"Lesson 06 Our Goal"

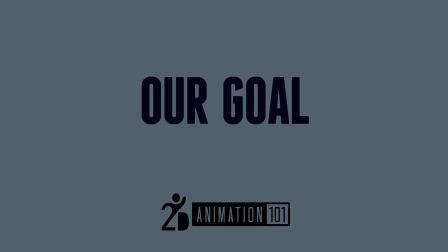5s
Our goal. In the next couple of lessons, our goal is to make an engaging video, but because it requires some production, I will show you how to keep things organized so you can get the best out of your time.
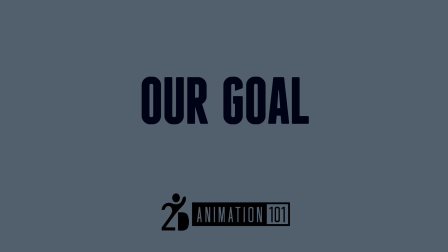21s
One of the perks of following my method is that you can outsource some of the work so you can finish faster. Instead of being only you the one that does all the work, you can outsource some of it. For example, if I'm not very good at drawing,
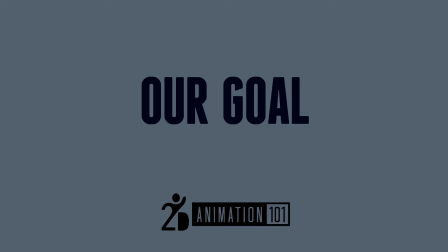38s
then I can outsource some storyboards to one of my friends who happens to be very good at drawing. See? Okay, now let's see what we will accomplish in this course.
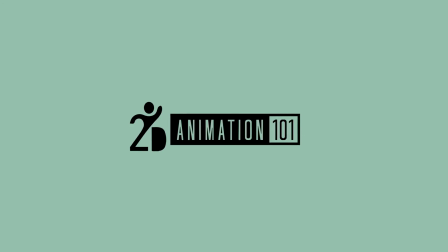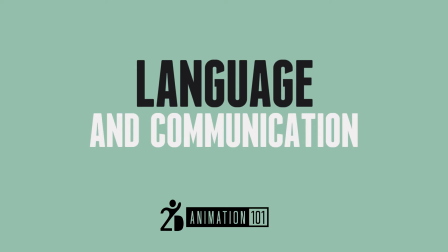56s
Hi, this is Sydney for 2D Animation 101, and today I'm going to talk about language and communication.
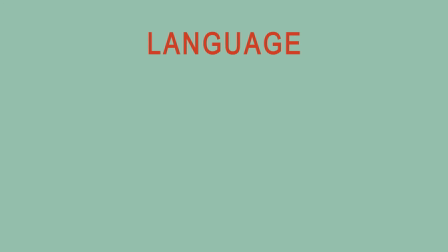65s
First of all, human language is about communication.
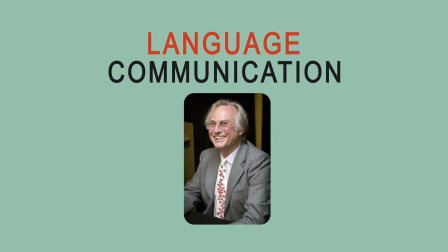69s
As Richard Dawkins, evolutionary biologist, says, the human is the only living creature that has the ability to see into the future. That's thanks to the evolution of our brain.
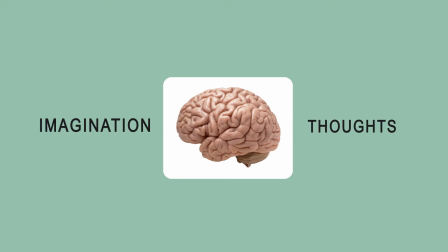79s
And thus, we can have complex imagination, thoughts. and those thoughts can be communicated through language.
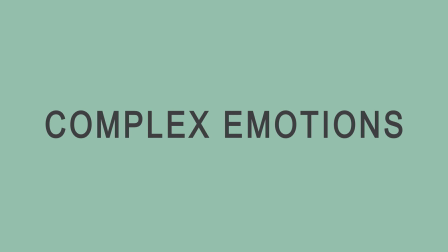86s
Not only thoughts, but complex emotions. And this is what I want to focus in this course, emotions.
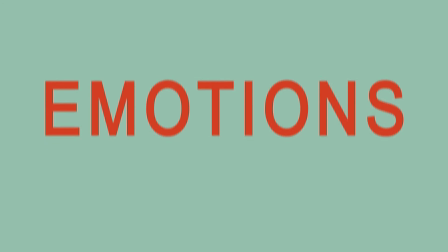94s
The point of you enrolling in this course and watching these lessons is to get some insights on how to make your characters more alive and expressive.
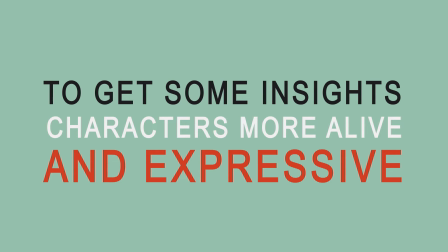102s
If you do character animation, then this is a must.
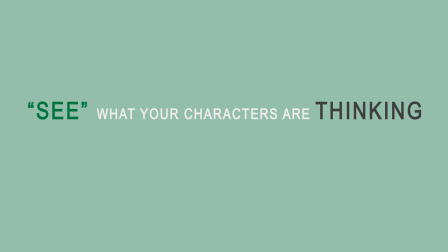107s
You have to allow the audience to see what your characters are thinking. And most of all, they have to be able to see what they're feeling.
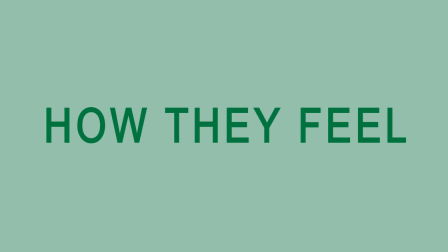115s
In other words, people should witness how the character is telling us how they feel and what their intentions are, all without actually saying anything. We should see it in how they behave and express. If you have a little girl with a box of chocolates, and the situation is that she's about to give them to the boy of her dreams,
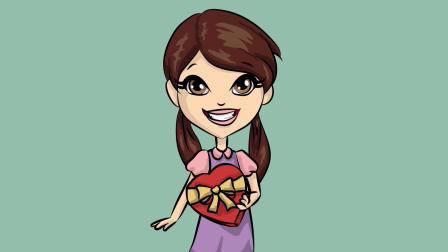134s
Bobby, you can clearly see how happy she is. Her smile, her eyes, her whole body is telling you that she is happy and wants to do something with that box.
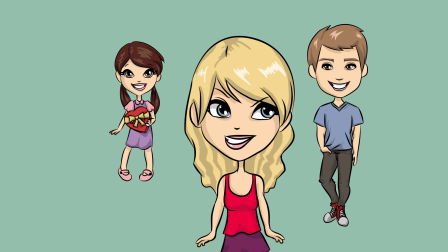144s
But then she sees a beautiful girl getting close to Bobby. And then they hug each other.
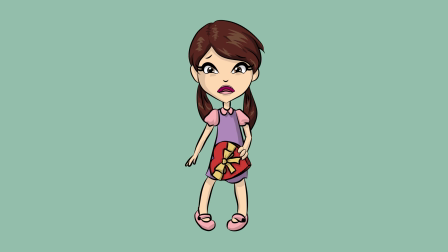150s
Gosh, now her heart is broken. It all starts with her smile falling down. You can see her happiness dropping to the floor as she feels more miserable and more miserable.
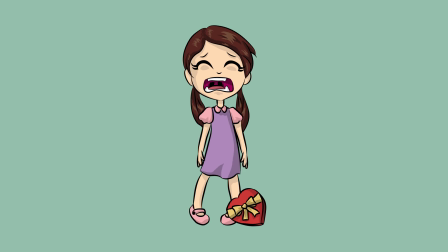163s
She feels humiliated. And she is not telling you, Hey, I feel miserable and humiliated. No, we don't have to hear that. Actually, having the character just say that would be super boring and obvious.
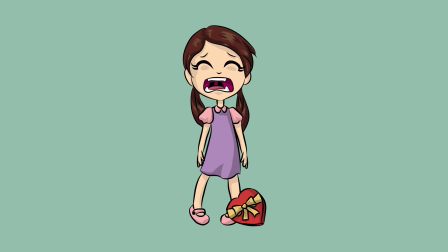179s
Just having her suffer her pain in silence and showing us her emotions is enough.
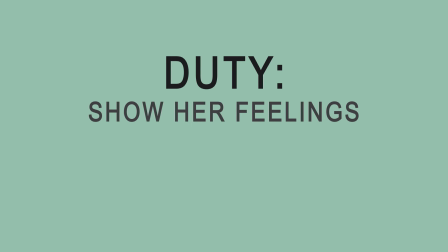185s
But it's our duty as animators to show her feelings and the way she behaves. The way she walks, the way she talks.
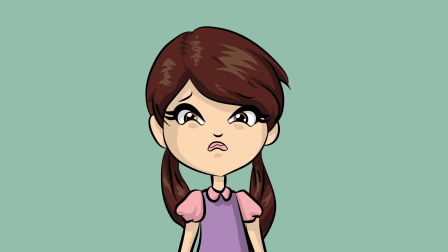191s
For example, if you see the little girl like this and ask her, Are you all right?
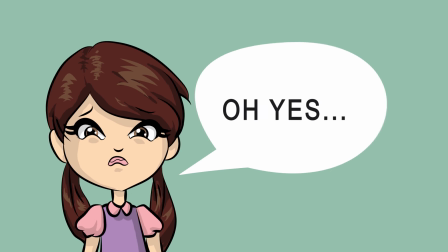196s
It would be very interesting to hear her respond.
Oh yes, just another perfect day full of joy.
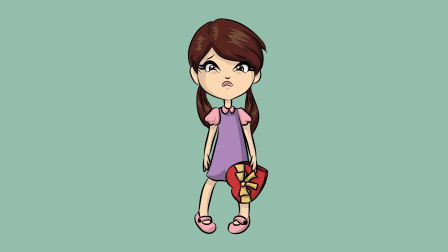203s
You can clearly see that her body language is contradicting her words, right? That's because she is telling us something about her body.
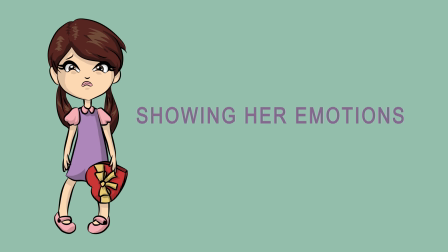210s
We as animators are showing her emotions with her body. Okay, exactly this is what I want you to understand.
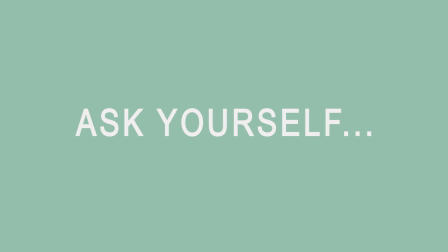218s
So ask yourself, how can I move or pose the body of my characters? How can I make them show their emotions?
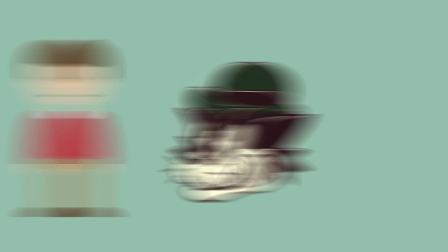225s
They can be complex characters, anime characters, minimalistic characters, classical characters, super simple characters, it doesn't matter.
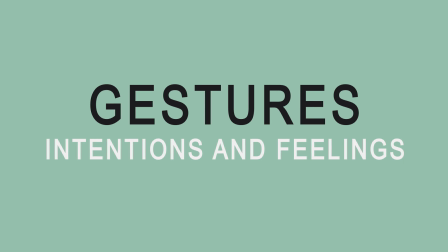234s
There are multiple gestures that characters can use to show their intentions and feelings. And yes, all of these will be covered in this course.
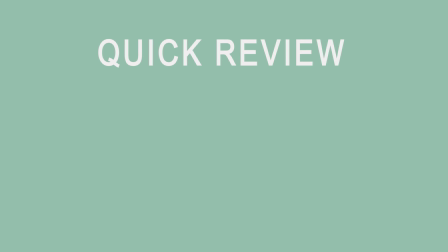242s
So, a quick review of this lesson. Human language is all about communication.
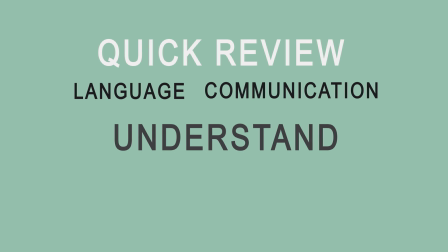247s
And the objective of this course is to help you understand how you can make your audience see what your character thinks and feels.